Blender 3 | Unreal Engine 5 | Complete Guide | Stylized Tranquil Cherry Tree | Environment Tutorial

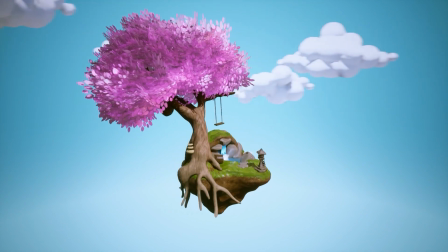[0:04]
Welcome everyone, it's Neil here from 3D Tutor, back today with another complete scene build.
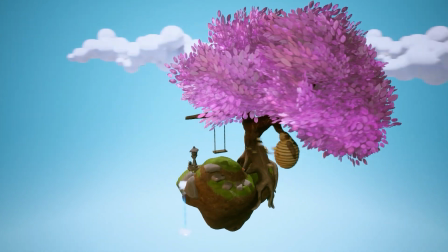[0:09]
And this time we're creating a stylized tranquil cherry tree scene environment.
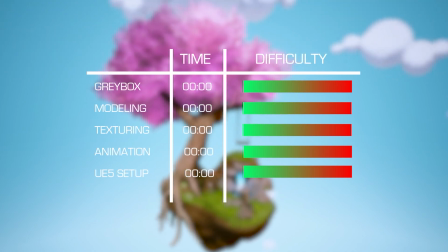[0:14]
And if you're interested in how long this scene actually took to create and what we thought the difficulty level was,
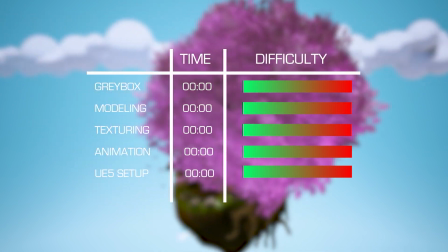[0:20]
then stay till the end where we'll give you a detailed breakdown of every part of the build.
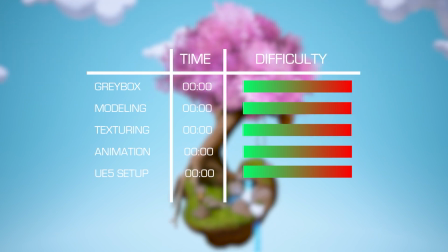[0:25]
This scene comes with its own blend file, not only so you can see how the scene was created,
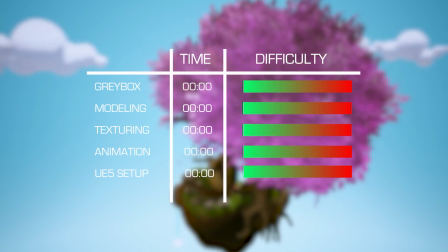[0:30]
but also so you can actually use the tree and its leaves within your own Blender project.
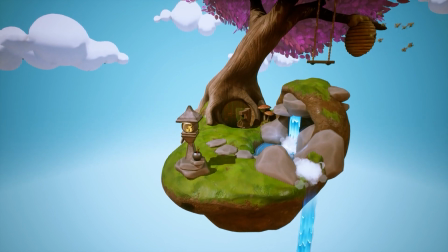[0:35]
Everything is named and ready to go. There's an Unreal Engine 5 texture pack as well.
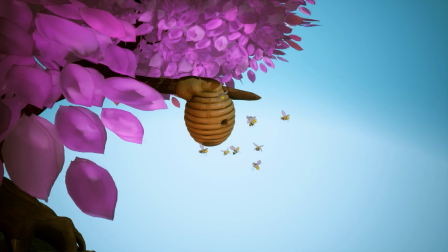[0:40]
So whether you want to use Blender or Unreal Engine, the choice is up to you.
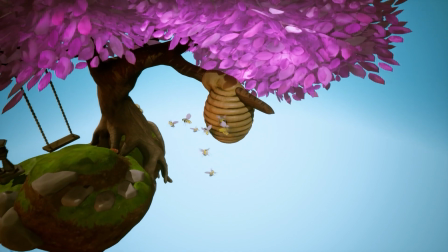[0:44]
Links to the Gumroad are down below, and of course it's free to all of our Patreon members, along with over 250 hours of Blender courses.
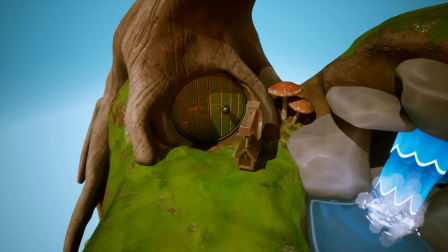[0:53]
So be sure to check those out. And every Monday, right here on our YouTube channel,
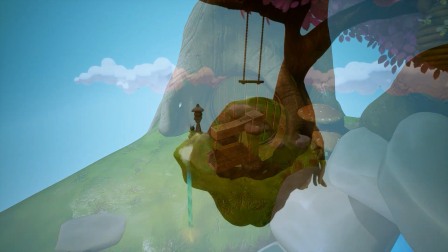[0:57]
you'll find a tutorial covering some of the techniques in depth that you'll find in our complete scene builds.
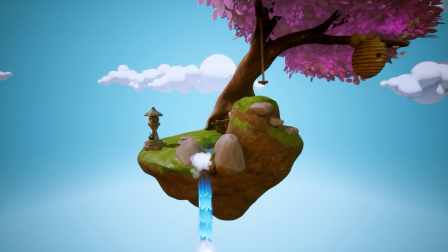[1:04]
As always, if you want to get your ideas featured in one of our scenes, then drop your comments down below,
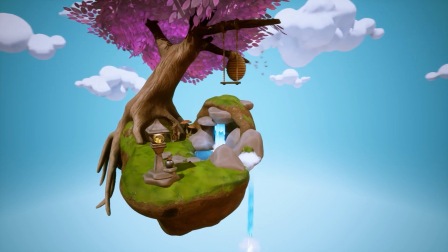[1:08]
and we've had some amazing ideas so far, and at least 2 of them are in the works.
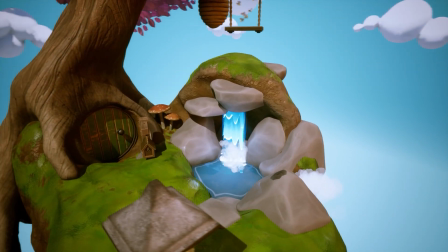[1:13]
Finally, all the techniques you see here in these scene builds are covered in our massive library of over 20 courses and 200,000 downloads,
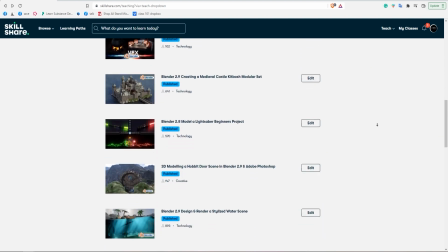[1:22]
so be sure to check those out. But enough of all that, what you're here for is to see how we put this scene together.
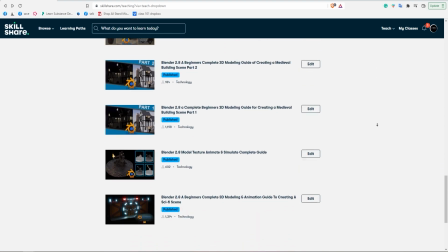[1:27]
So let's get started on our stylized tranquil cherry tree scene.
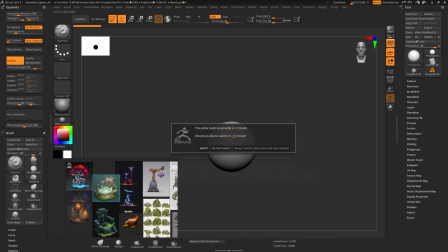[1:36]
To start off the part for the gray boxing, I decided to use a Zbrush just because we have so many organic shapes for the environment,
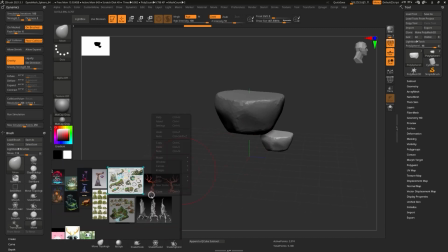[1:43]
and right away I just wanted to set up my references on the side. It's always useful to use them, so that's what I did.
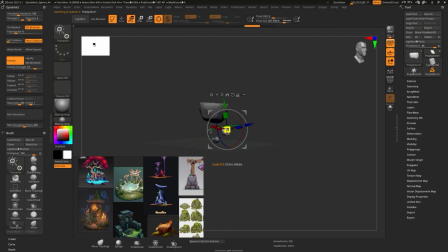[1:51]
And I wanted to start it off by just getting some bits and chunks for an island,
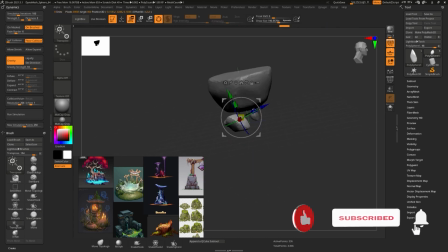[1:55]
and I figured that I might as well start it off to make the island look as if some of the pieces and chunks are like kind of floating around.
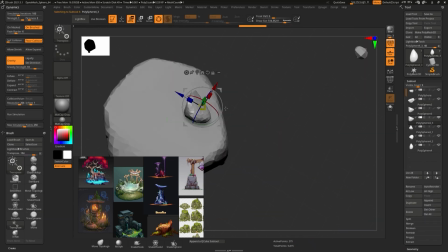[2:03]
In the end though, I decided to scrap that idea. I didn't quite like it as much, so I wanted to keep it as simplistic as possible.
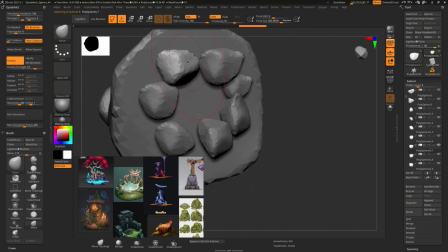[2:09]
There was no need to add too much detail or complicated detail to the scene and have any of the unnecessary noise.
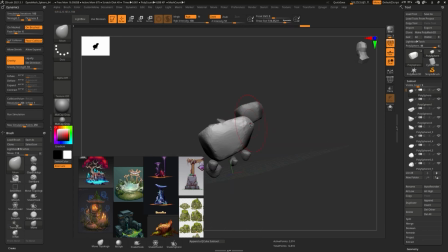[2:15]
So right now I'm building up the shape and the formation of an island. I'm figuring out how the tree is going to be formed and how it's going
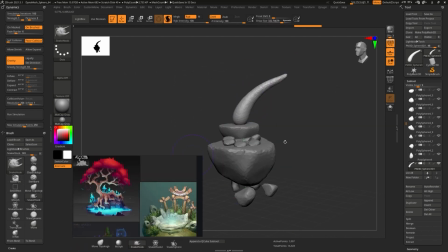[2:24]
to look like in comparison to the overall composition of this kind of a scene. So right now I'm just building it up,
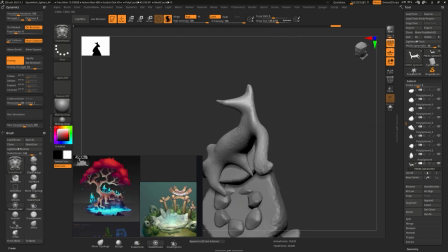[2:30]
just thinking of the way this entire tree would be leaning over and how its roots would be affecting the island and whatnot.
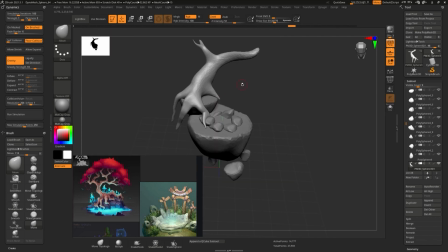[2:37]
And I'm figuring out how else I'm going to add the kind of a house, or rather the door for the island, and how it's just going to look overall.
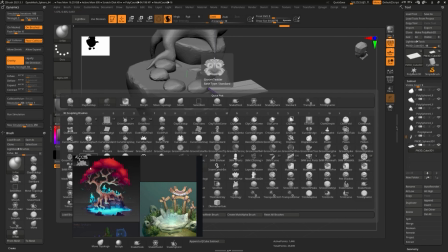[2:46]
And I'm thinking of adding a kind of a swing just to liven up the scene,
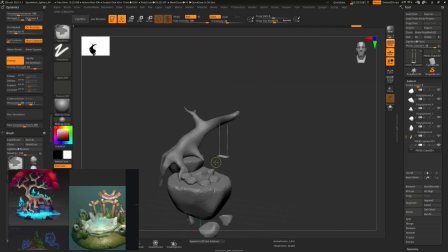[2:51]
because we can also have that animated and it would just bring up the entire environment back to life.
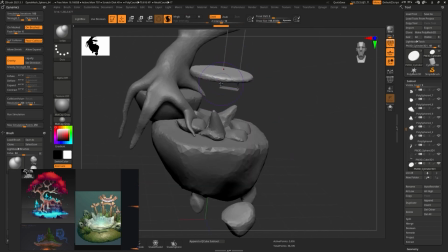[2:57]
For the tree, I figured that the overall shape wouldn't look quite as nice. The bark itself would look quite plain and it wouldn't break off the edge.
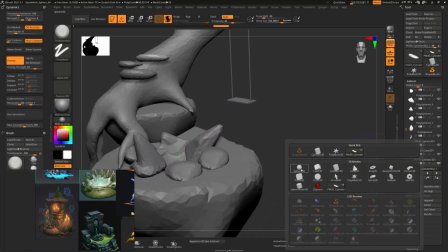[3:05]
So in order to break off that edge, I figured that I might as well use like a sort of a fungus for the side of a bark,
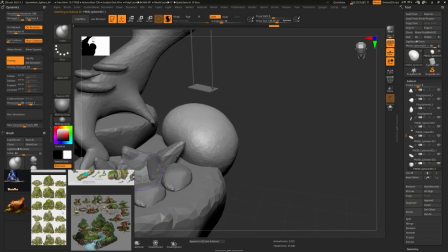[3:12]
and have that kind of an edge just broken off just a little bit by that.
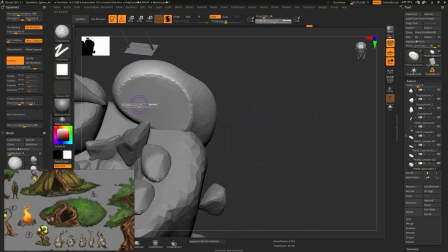[3:16]
And now I'm thinking how I can make use out of the roots that we already have,
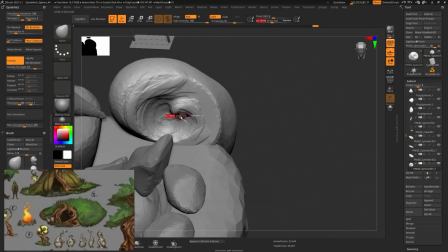[3:21]
and how we can just kind of warp it around the entrance to the house,
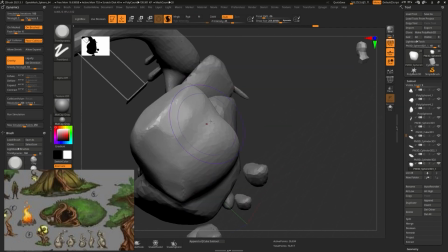[3:26]
just to have the vegetation kind of a feeling and make it look as whoever lives there is just kind of in harmony
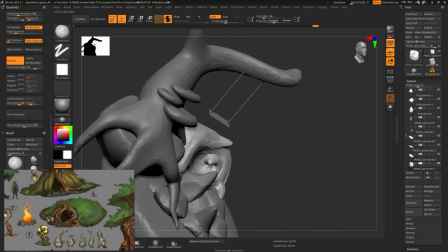[3:33]
with the entire nature of that island. So right now I'm also thinking what else I can add,
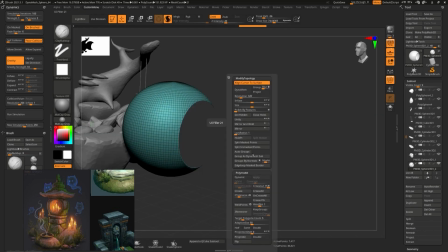[3:38]
and I really wanted to add sort of a kind of lanterns to the scene and just have it stay at the front,
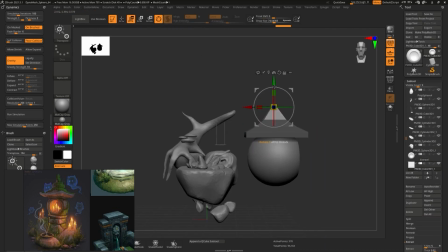[3:45]
just to kind of catch the attention of an eye.
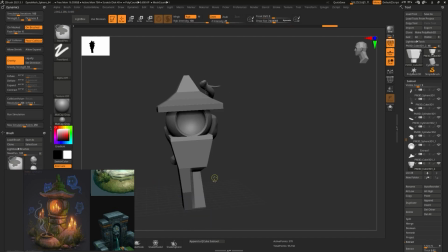[3:49]
I will have some nice kind of light flicker in the end, and I think it'll look really nice.
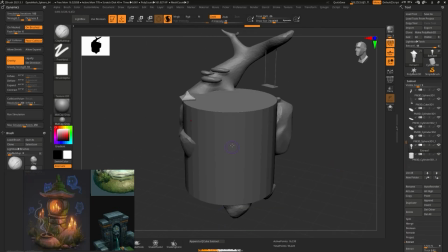[3:54]
But I'm thinking like, what should I do about the base? I don't want to kind of leave it as just plain sticking it to the dirt.
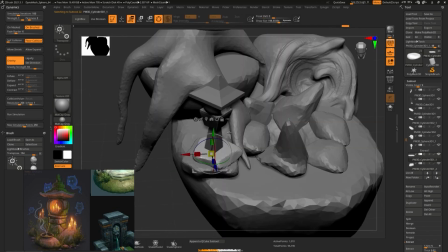[4:01]
So what I figured I'd do is I'd get some kind of stone slabs and just attach it to the bottom section of that lantern.